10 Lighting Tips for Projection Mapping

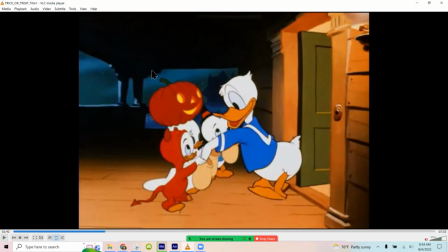12:32 The background lighting in the scene was all important. It was all deliberate. It was part of the ambiance. They added this blue lighting in the back, but they've had the strongest light and the warmest light here in the foreground to draw our attention to it.
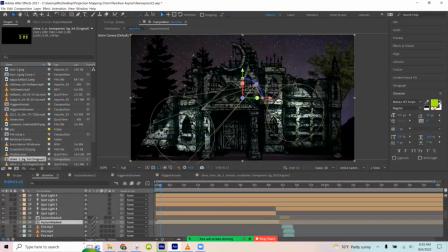12:49 So that's what I'm endeavoring to do with this. Turned off my light. That one right there was deliberate to draw attention to this portion of the facade,
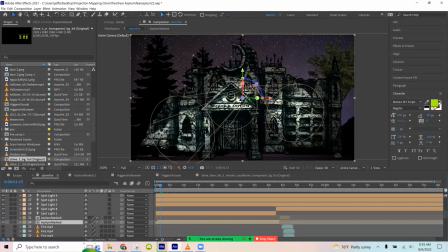13:00 because that's where we're going to put a logo for a haunt that we're doing some work for. So you can use the light to draw attention to where you want people to look.
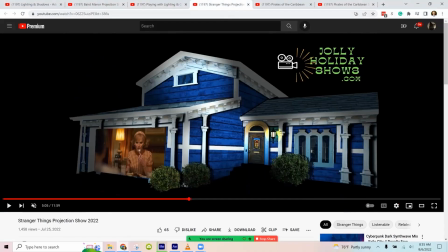13:09 On our Stranger Things one, we had this one scene I was playing with.
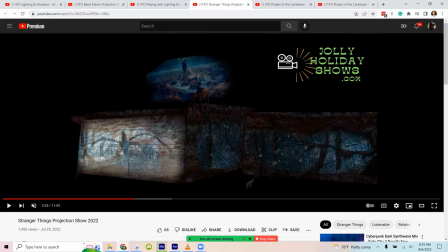13:14 I mean, so much of this is we're just playing around with stuff to get it looking the way we want, right?
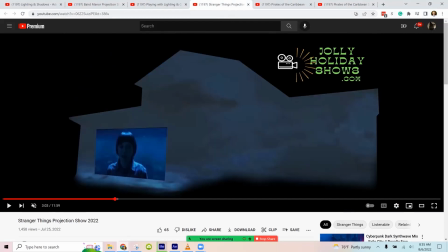13:20 Yeah, right here in the tunnel scene,
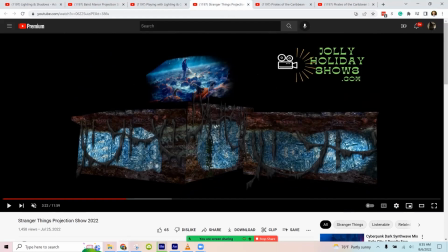13:24 I wanted people to notice that this was a tunnel, and with a static light, it looked a little too flat. It wasn't as easy to tell that it was supposed to be 3D and that it was supposed to be a tunnel. But as soon as I added some movement with the light,
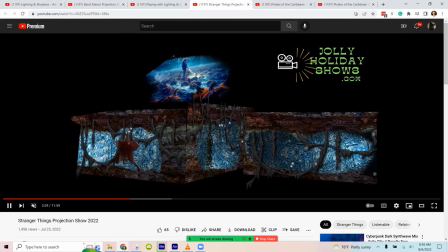13:42 then that draws attention to when this guy hops out from around the corner, and that lighting ends up helping it look more 3D,
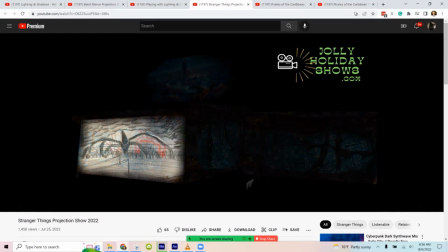13:50 like what I was after. So you can use the lighting to draw attention to where you want.
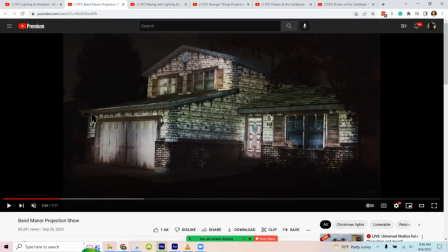13:57 Another good example of that is at this scene of the Baird Manor,
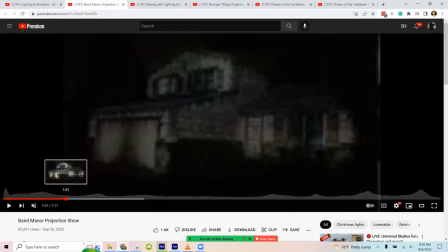14:01 we have lighting across the entire facade, but at one point we want to draw attention to the door.
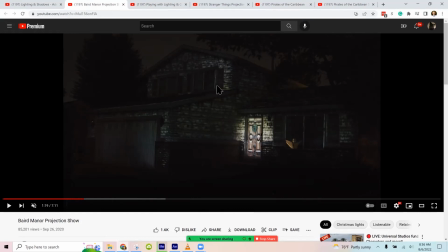14:07 And so everything else gets dimmed and the light on the door is the only one. And so naturally people's eyes are just going to be drawn right to that. The other piece of what draws our attention is movement.
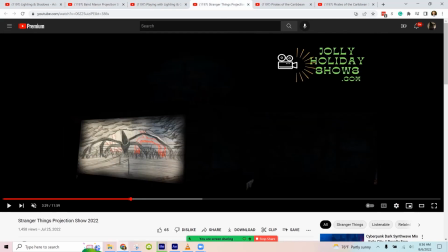14:20 And so that's the other reason why I had the light movement here. Anytime there's movement, our eyes want to go to it.
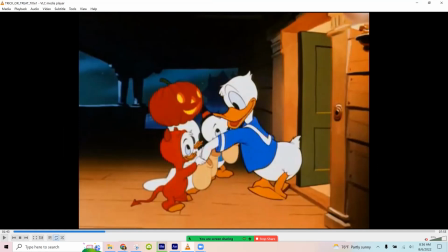14:28 So tip number 8 is drawing attention. Tip number 9 is layers.
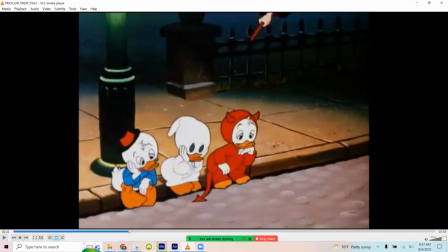14:34 And so you'll see this again with Disney too. They'll tend to do lots of layers in their scenes. And generally speaking, it'll be more muted, less detailed in the background. And then as you come forward, then it gets brighter and gets increased detail.
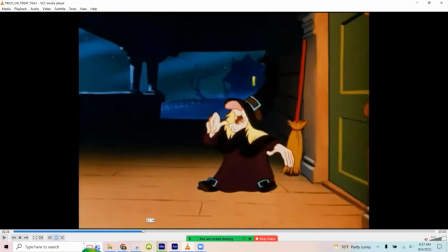14:51 They even do this at the parks with forced perspective. With some of these buildings, they'll try to make them look bigger or taller than they actually are. And part of what helps with the forced perspective is having the details less clear up higher and a little more muted.
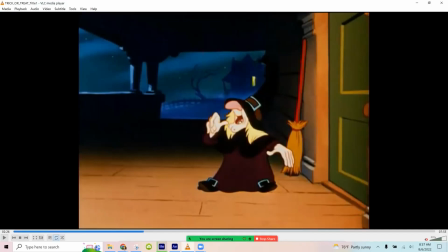15:09 And so, like if I were going to construct this scene in a projection mapping, I'd have one layer that's the black background. I'd have a layer for the stars. I'd have a layer for the clouds. I'd have a layer for this house with the tree. I'd have a layer for mist. I'd have one for the back part of the porch and for the floor.
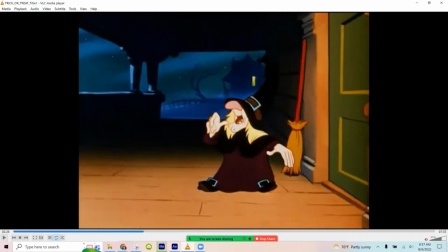15:27 And so it's a lot, but if you can think of it in layers and add details, you come closer and closer and have the lighting more obvious and intense closer you get. That gives depth and gives realism.
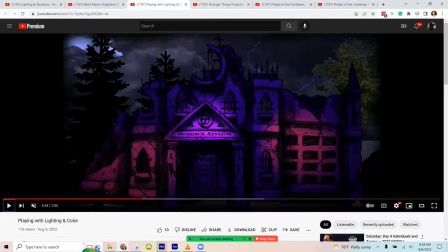15:45 And I had an example of that. Actually, pretty much all it shows, I try to do that. But even in this one, I got the background, I got the lightning, I got the clouds, I got the trees, and then I've got the facade, and then I've got the lighting.
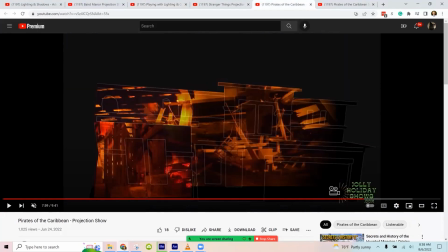15:57 So lots of layers, like an onion, like Shrek.
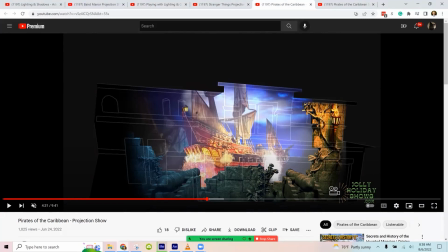16:03 See if there's any other examples in here I wanted to show. Oh, this one was going back to the contrast for a second. This is a good example of contrast. This video I got from High Res Designs, if I remember right. And they're using a mixture of colors and contrast on the right side of this part of the video.
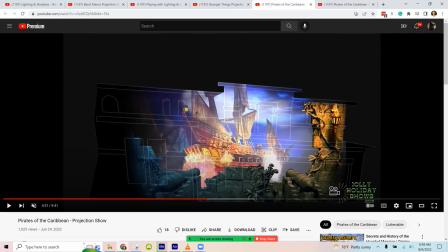16:23 The part I got from them is this frame, basically, where the cannons are. So they've got a warm orange light with flickering light right here. And then over here, it's a bluer light. So that makes great color contrast with the flickering fire too.